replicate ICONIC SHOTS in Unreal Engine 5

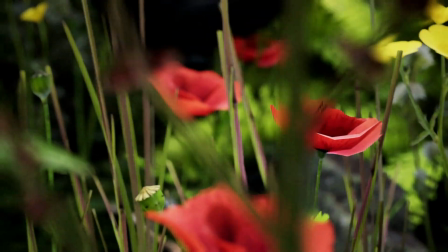This is a behind-the-scenes look of my CGI short film, Chill. I'll break down some of my workflow and go over the storytelling aspect of it. If you haven't seen the film yet, please do so. It will only take you 2 minutes.
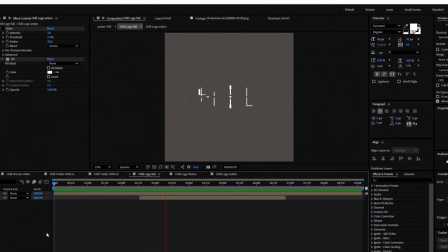The title, Chill, has a double meaning, and the film represents that by having two opposite feeling scenes.
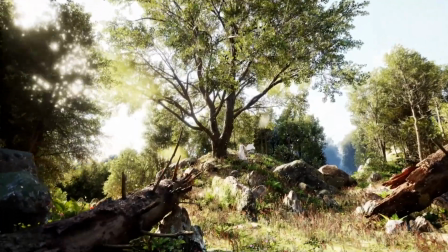First, we are in the forest, where we follow a conversation of a couple.
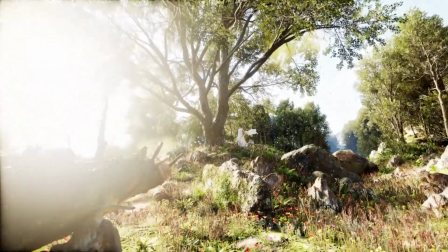We are welcomed with a relaxed music and environment, feeling safe among nature.
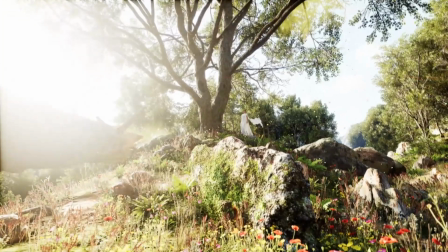Just taking it slow, chilling.
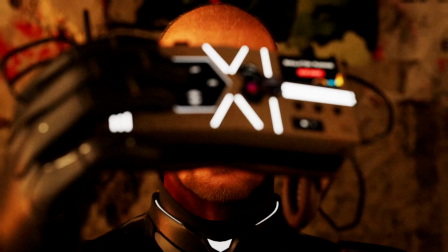Once we reach the end of the scene, that calmness quickly changes to uncertainty and fear, sending chills down your spine.
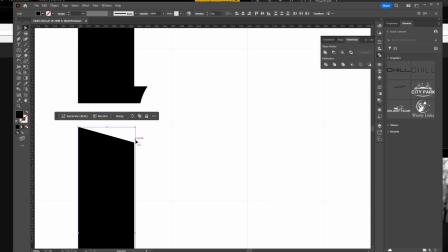I wanted to visually represent the duality of the word chill with the logo.
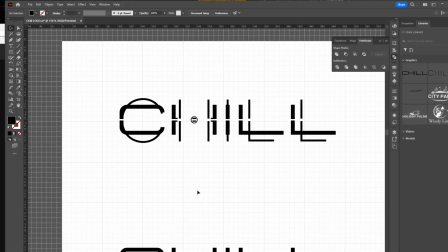That's why I used two different fonts, layered on top of each other. The first font is clean and conservative.
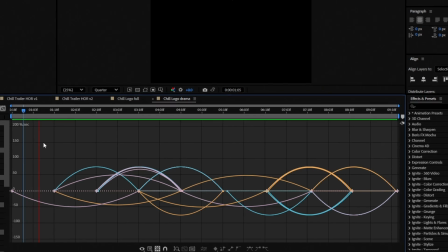The animation is slow and gentle, and it appears in the beginning of the film to set the tone of calmness.
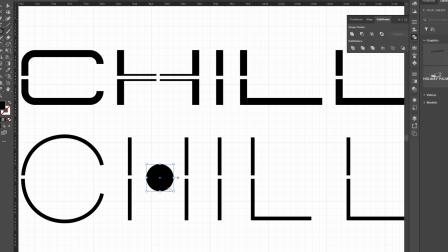The second font is narrow, sci-fi looking, and the animation is fast and choppy.
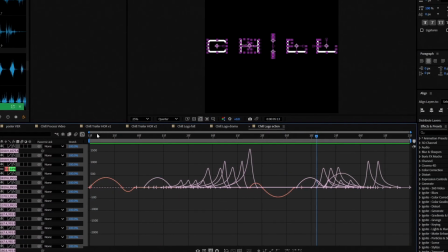It appears at the end of the film to leave you feeling unsettled.
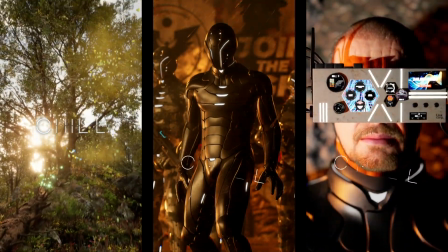Fun fact, the two fonts logo is never shown in the film, but only in posters and social media content.
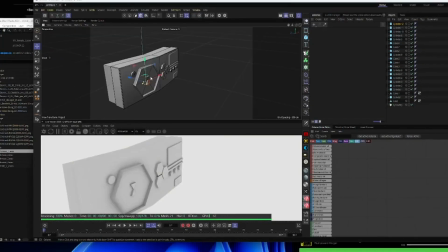I wanted the VR headset to have a very rough and unfinished design, so I thought I'd model it myself.
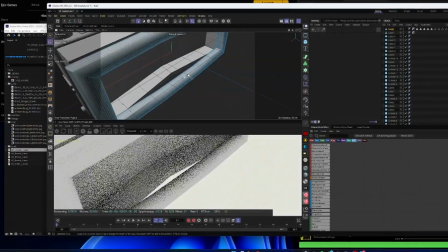The unpolished look I was going for felt like a good excuse to practice, as I'm not particularly good at modeling.
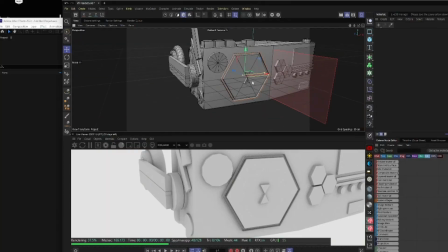Using basic shapes, I put together a device that served as a storytelling element too.
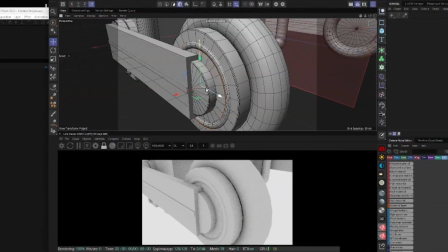There are subtle details that you will never notice in the finished film, like the logo of the tech giant,
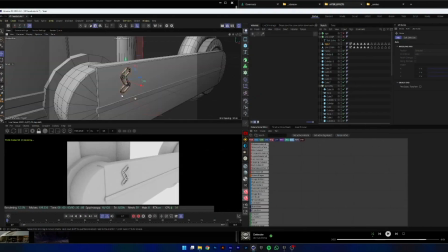Link Corp, that was made using a free windings font and extruding it in 3D.
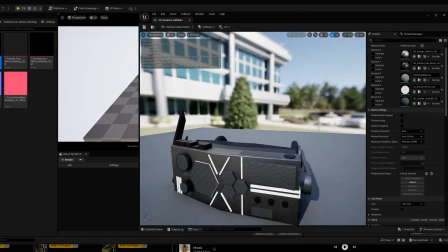Knowing I will be texturing the model in Unreal Engine, I needed to figure out all the different parts.
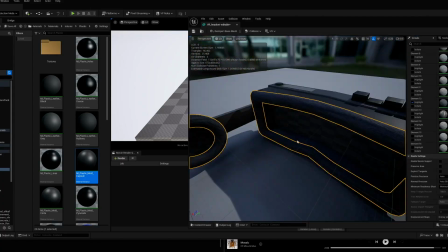So I organized the hierarchy and UV unwrapped every part separately. Then, using a preset of materials, I textured the whole model.
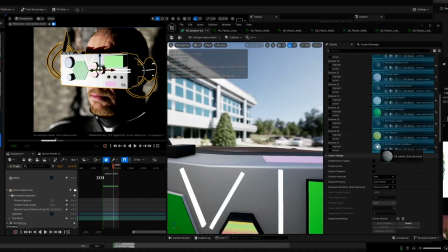To give it more visual interest, the headset had a few displays that needed something to show.
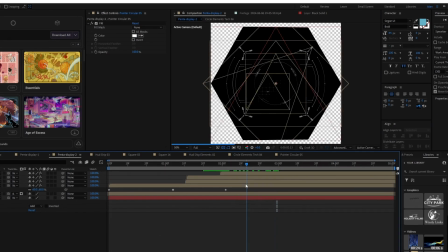So I put together some UI designs in After Effects with the help of pre-rendered elements.
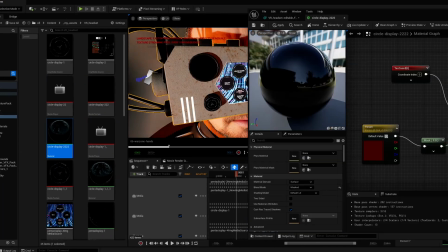After that, it was a question of creating animated materials and assigning them to the correct parts.
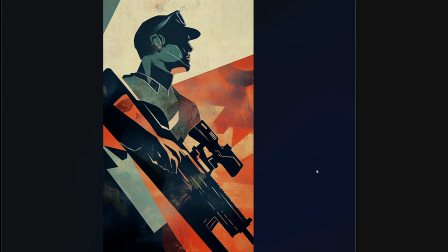I came up with a backstory to support the film, but 2 minutes is not enough to tell it.
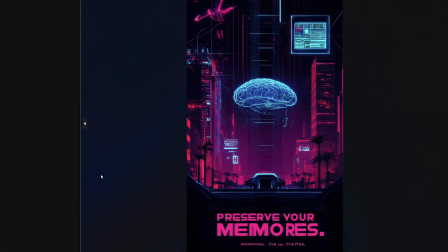So I used AI to generate some images that hint at what might have happened in the past.
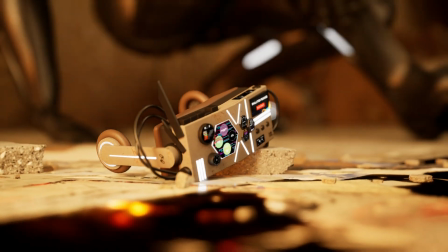If you look closely, you will notice the propaganda posters in the background.
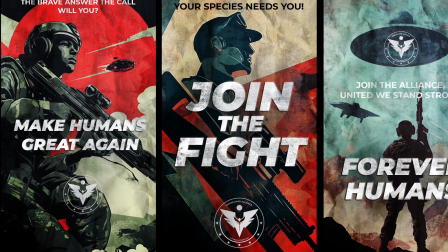If you think about it and put together the pieces, you will understand that an alien life form has come to Earth, and it is feeding on human minds.
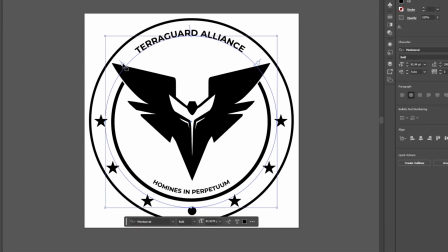So humanity formed the Terra Guard Alliance, who are actively recruiting soldiers to fight the enemy.
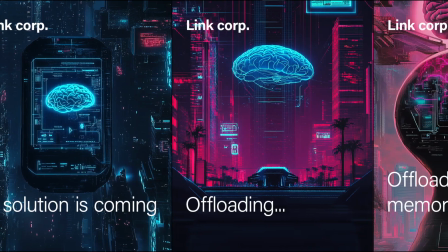You might also notice the advertisement posters from Link Corp,
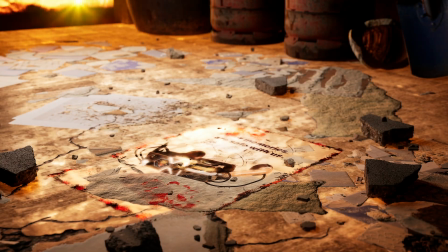who are introducing a service that promises to keep your memories safe and a device for you to access your memories in a secure way.
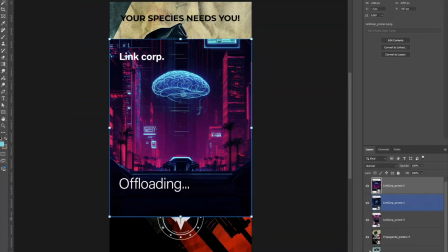In Photoshop, I added typography and made the posters look worn out and damaged,
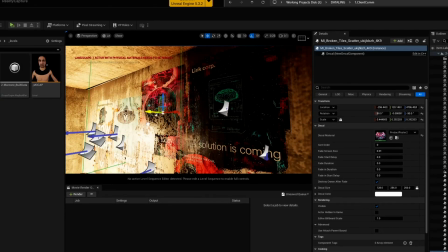then placed them in the Unreal Engine scene as decals. This is a great way to add detail without adding new objects.
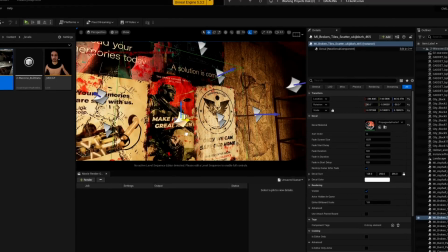Decals are materials that function as stickers, projected on a mesh that is already in your scene.
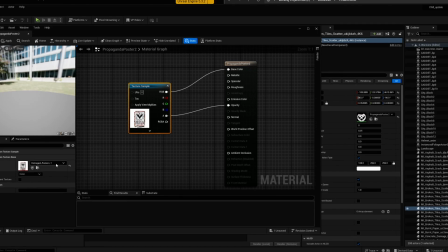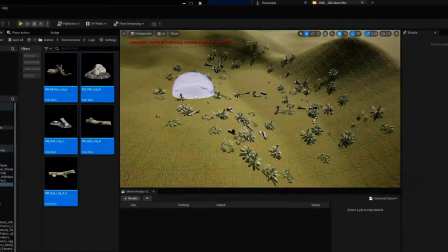Using Unreal Engine's built-in tools, I was able to create the two main environments relatively quickly.
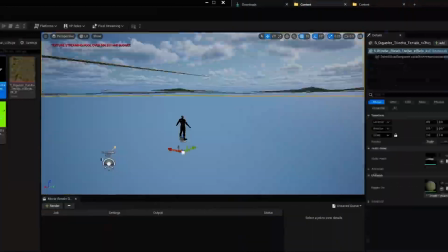The landscape tool is fast and responsive, so building a forest was no problem.
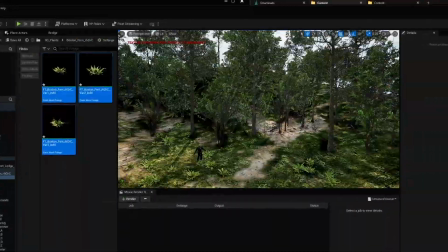Adding trees, plants, and grass was made easy with Foliage tool. There is nothing more satisfying than painting greenery with a brush.
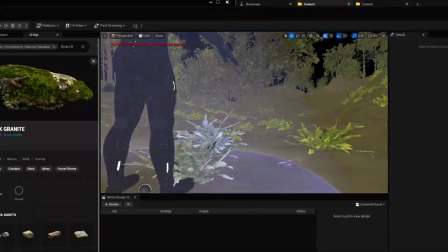90% of the assets are from Megascans, which are free.
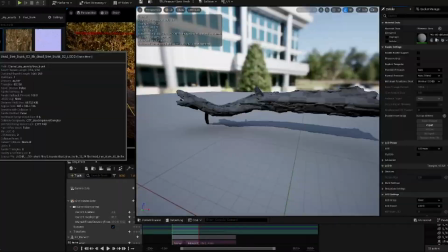Adding some details with assets from Fab gives the scene a more art-directed feel.
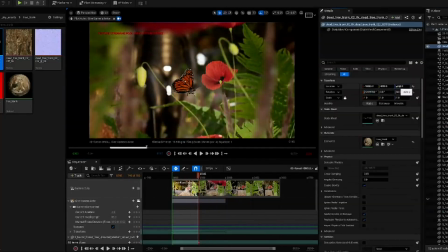I did that with a butterfly and some particle simulations like flying bugs and fog.
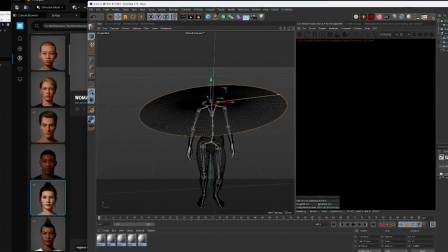To create the woman, I used a basic DAZ 3D model that I rigged in Mixamo.